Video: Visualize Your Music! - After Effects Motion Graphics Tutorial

So you've got an awesome new song, and now you need a cool video to go with it on YouTube. Well, in this video, I show you how to make a simple but really awesome looking visualizer to go with your music when you post it on YouTube.
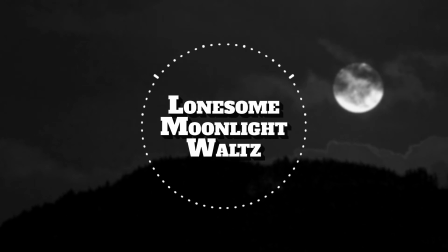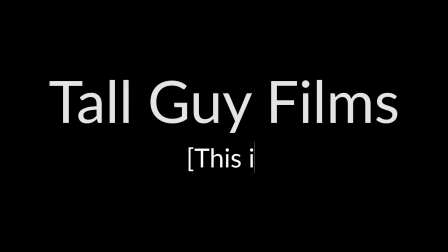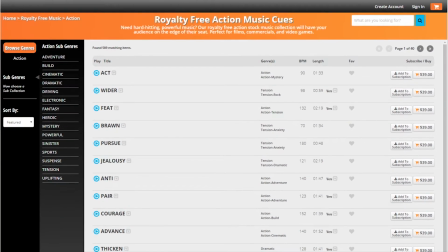This video is brought to you by Amazing Music Tracks. License hundreds of royalty-free tracks for your videos, films, and more, including the music in this video.
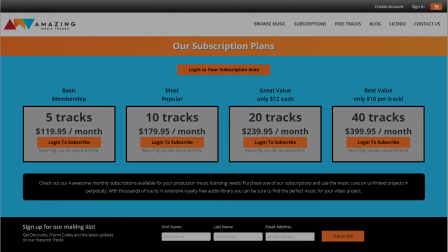Check the description for a link and a 10% off discount. Alright, so you can see here is our finished product, just to show that.
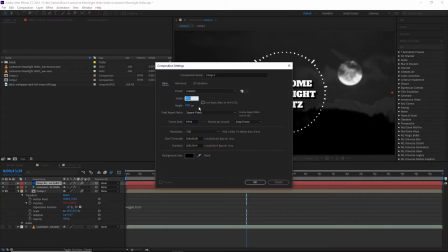But let's go ahead and start from scratch. Let's start with a new composition. Now this composition, I'm actually going to make this 1440p, which is 2K, so halfway between 1080p and 4K for those of you who don't know. And we are going to make this 60 frames per second.
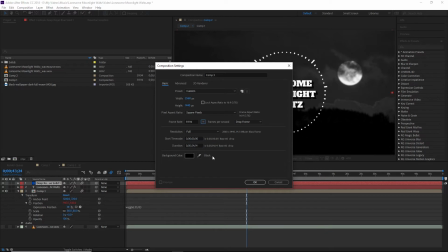And our duration, you'll want to know how long your song is and set the duration based on that, obviously.
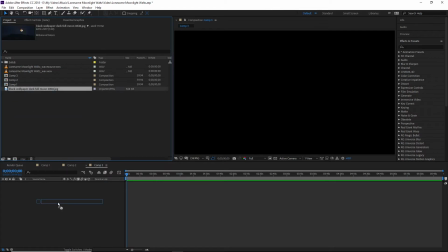Alright, so go ahead and hit OK. Now the first thing we're going to do is bring in our background.
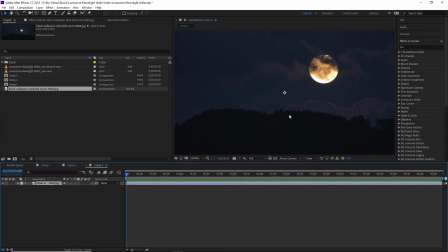Now the background you're obviously going to want to select based on the theme of your song, I guess. In this case, the song is Lonesome Moonlight Waltz. So we got a nice kind of country background with a nice big moon in there. So we're going to go ahead and we're going to size this.
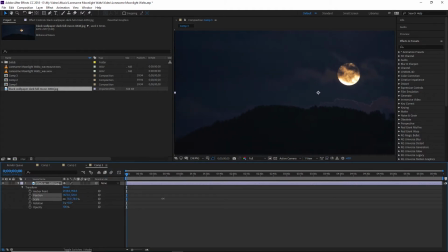There we go. And then we're going to reposition it just so the moon is over to the side. That way we're not covering up the moon with our text once we get that. Now, the next thing we're going to do is we're going to go over to our effects and we're going to throw on a couple things.
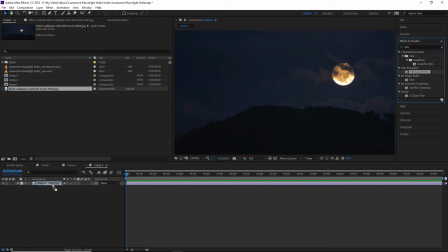Now, the first thing is Film Convert. Now, Film Convert, you could use anything here.
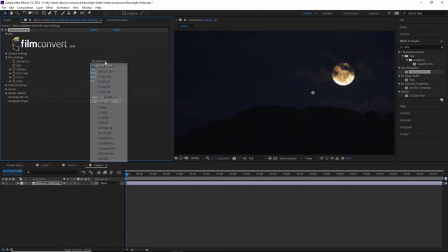I'm going to turn off the grain, and then I'm going to switch to one of my black and white stocks.
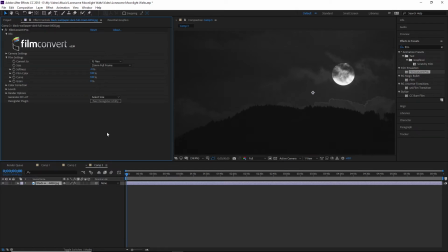Let's go with that one. I wanted kind of a black and white background, again, to go with kind of that classic country theme, because this is a bluegrass instrumental that we're doing this on. But again, whatever your song is, whatever genre, whatever it's about, pick a background based on that.
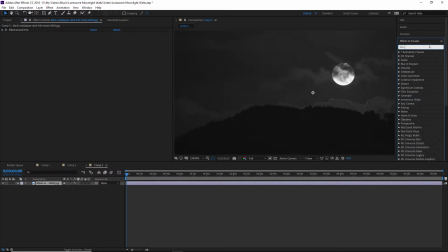Make it something fun or interesting. If it's a hip-hop song, you know, you might make it bright and colorful and vibrant. If it's rap, I don't know, you might have it kind of grungy or something. But whatever you do, choose something that's thematic.
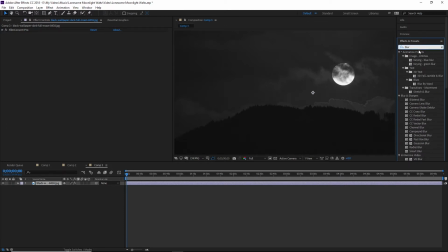And the next thing we're going to do is we're going to throw on... Actually, one thing I am going to do very quickly is throw on a levels. And we're just going to tweak our black point
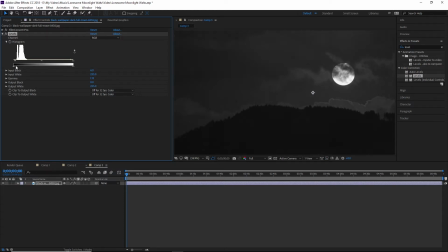and our gray point. That's just to kind of adjust the color as part of the color process. That's not too important. And then the last thing we're going to do is we are going to throw on a blur. Now you can use pretty much any blur you want.
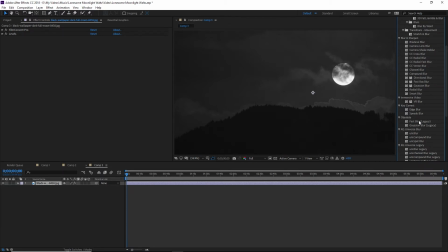Gaussian blur is generally a poorer choice, but in this case I actually am going to use it. Not the legacy one though. The problem with Gaussian blur is that it doesn't handle the edges very well.
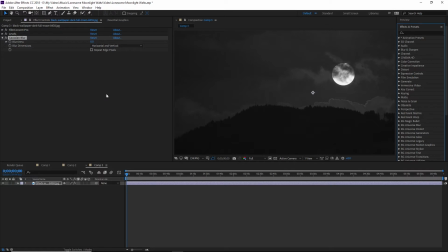However, in this case, because of the way we're doing this, the edges don't matter as much. It's going to be cropped in a little bit, so that's not too much of an issue. So we're going to just choose an amount of blurriness. We want it just blurry enough that it's kind of obvious that it's blurry, but you can still kind of see it.
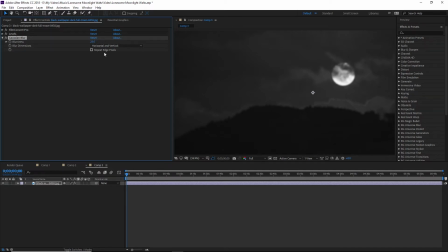So maybe about 25. And that's just to create some separation to help the text stand out once we get the text on there.
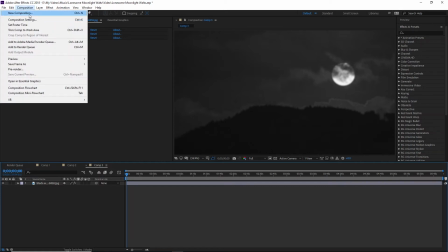Now, what we're going to do is we're going to go in and create our new composition.
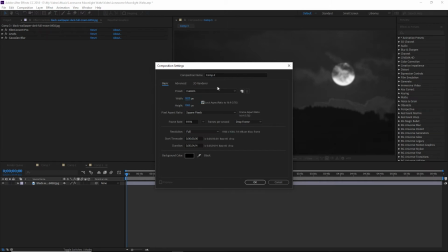Now, this one, we're going to have it 1080p. Now you could do this at 4K. If you're going to do this at 4K, I would do the original composition at like 5K, so slightly over, and then it'll make sense why in a second.